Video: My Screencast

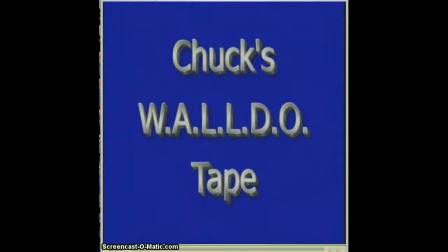Hello class, here's another tutorial. This one happens to be on Walldo shots.
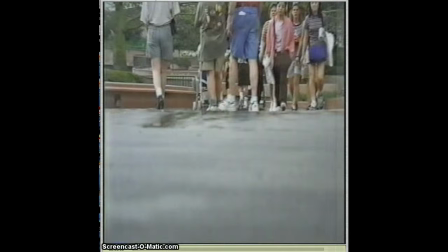We talked about those in class and I was just wanting to show you a few examples. This one happens to be a low shot.
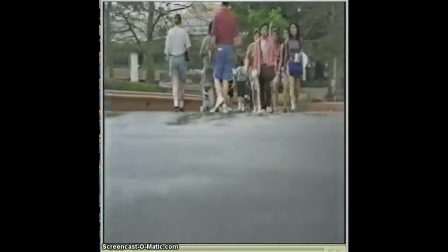See how low the camera is? It's almost on the ground. We'll just review all these different ones.
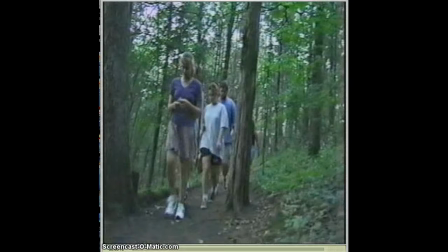Here's another low shot, but they're actually walking through the scene, starting from right to left, or you could go left to right, but always have them walking through is a good possibility.
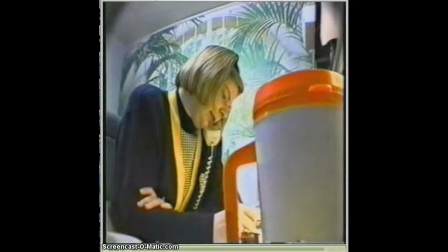This one is a linking shot. We talked about those earlier, but it's also kind of low coming up, and they're linking this coffee cup with the person on the phone.
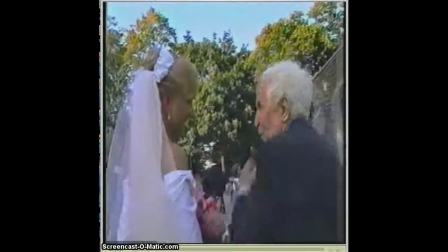Here's another low shot. Anytime you're below the hip is pretty much a low shot.
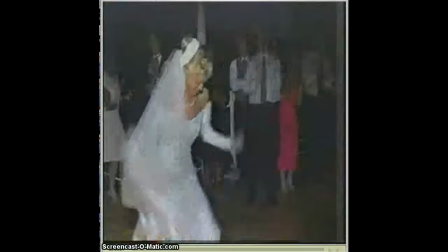Now this one's a little bit higher. It's probably under the armpit. That's about waist high, a little bit higher maybe again.
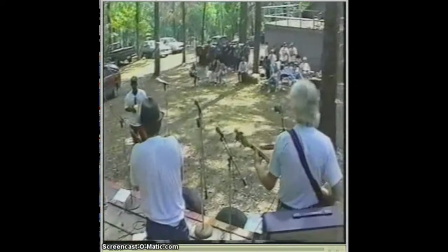Now here's an over the top. We're up above. It's also called an opposite shot because you're in the opposite viewpoint.
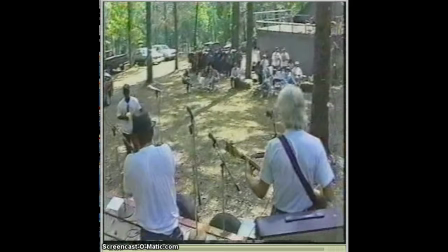You're behind the band this time instead of being out as part of the audience. But it's up above.
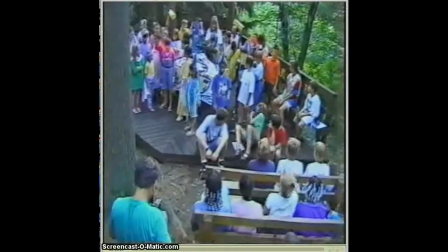Here's another up above, over the shoulder or above your head shot. Another above the head, above the head.
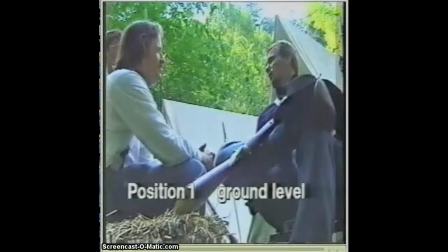Now we're back low. Position 1, ground level.
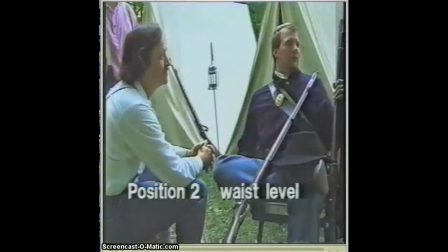We're going to go through the positions here with these shots. All the same shot, just different levels. Here's the waist shot, raising up a little bit
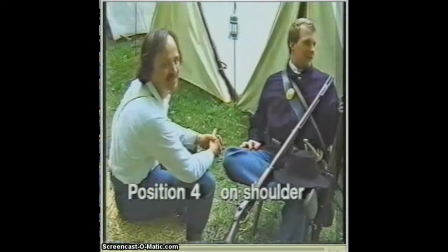higher on the next one, under the arm, a little bit higher or on the shoulder, and then overhead.
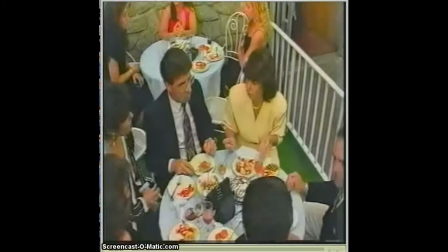So you can see the difference there. Another over the head shot.
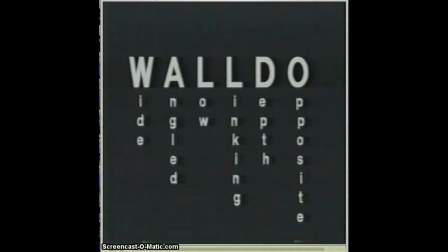So again, the Walldo shots are wide, angled, low, linking, depth, and opposite. Try to use those in your video. You're going to find out they're going to make a lot of difference. It's going to look a lot more professional if you use all those different types of shots.
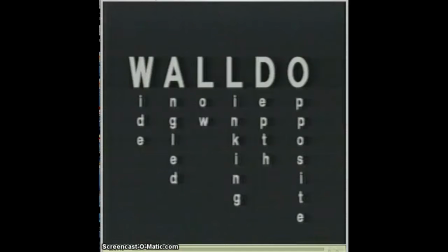Just don't do the old normal eye level filming. It does tend to be a little bit boring.
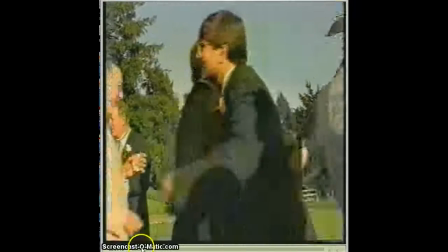You're going to see a lot of different types of shots in here. I may even move through there.
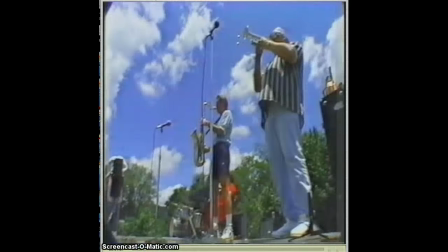This is a really neat angled shot right here coming up when you have this banner going.
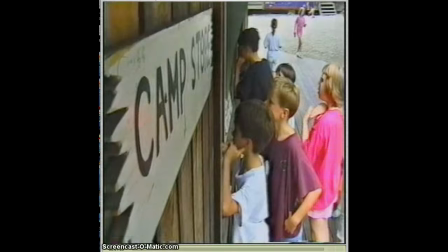Here's a neat one where they're next to the store. See how that angled camp sign, get the camera right next to the building.
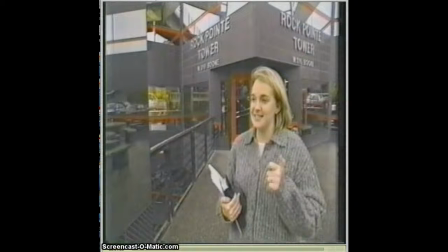Here's another one. See how they're closer to the wall of this building. This one's really neat.
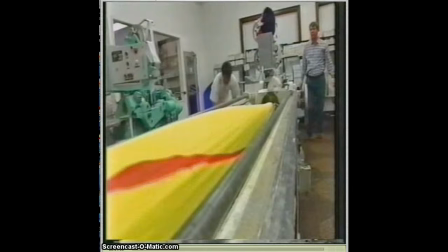This is like a printing press or something rolling there, but you're really close to this. Creates a lot of interesting angles. So get your camera close to an object and create some angles.
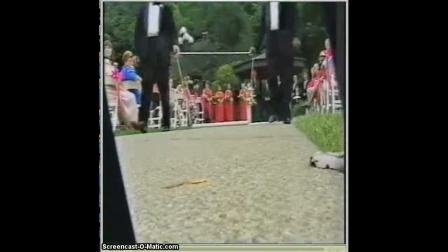Some more low shots. Another low shot. Up, looking upwards.
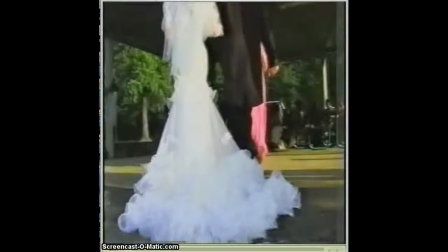This one's still knee-high or lower.
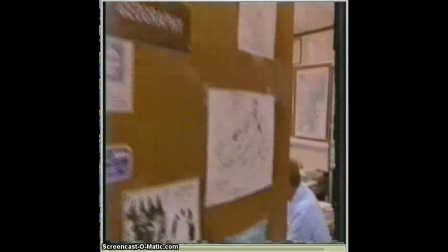Here's a linking shot. You've seen this door, you've got his name, and now it's going to link to the person.
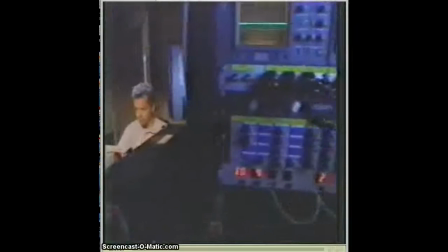Another linking shot, file cabinet to the person. You can tell what this person is, right?
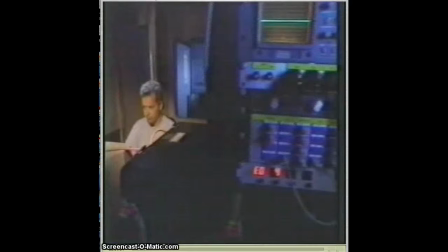By seeing the electronics, we know that he's probably has to do something with electronics.
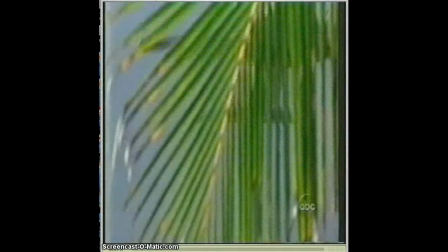That was a linking shot with the airplane jet going into the palm trees. We know we're not in Kansas anymore. We know we're probably something tropical.
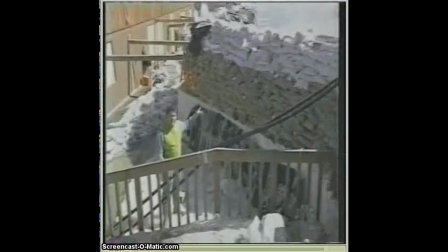Notice how these gradually move, zooming out and always adding more information when you zoom out.
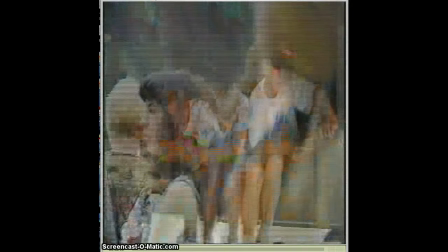Here was a focus where they started in and blurred to the next one.
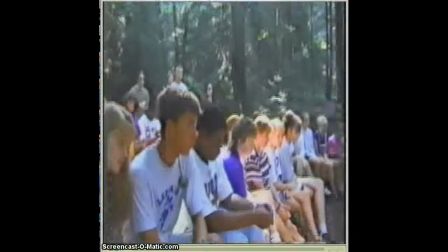Panning your camera. Could be up, down, left, right.
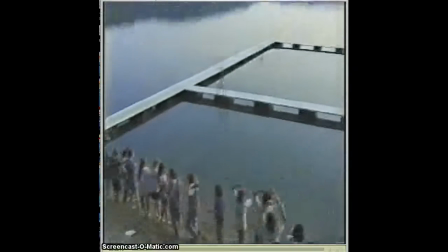These are all some pans.
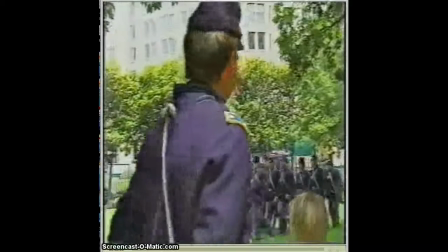This is a shot where you create some depth. Have someone up close, things going on in the background.
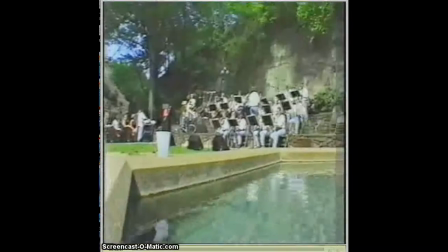Got a fence up close, stuff in the background.
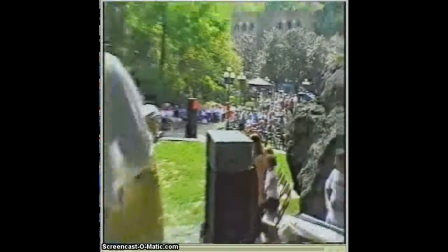Objects close, things going on behind.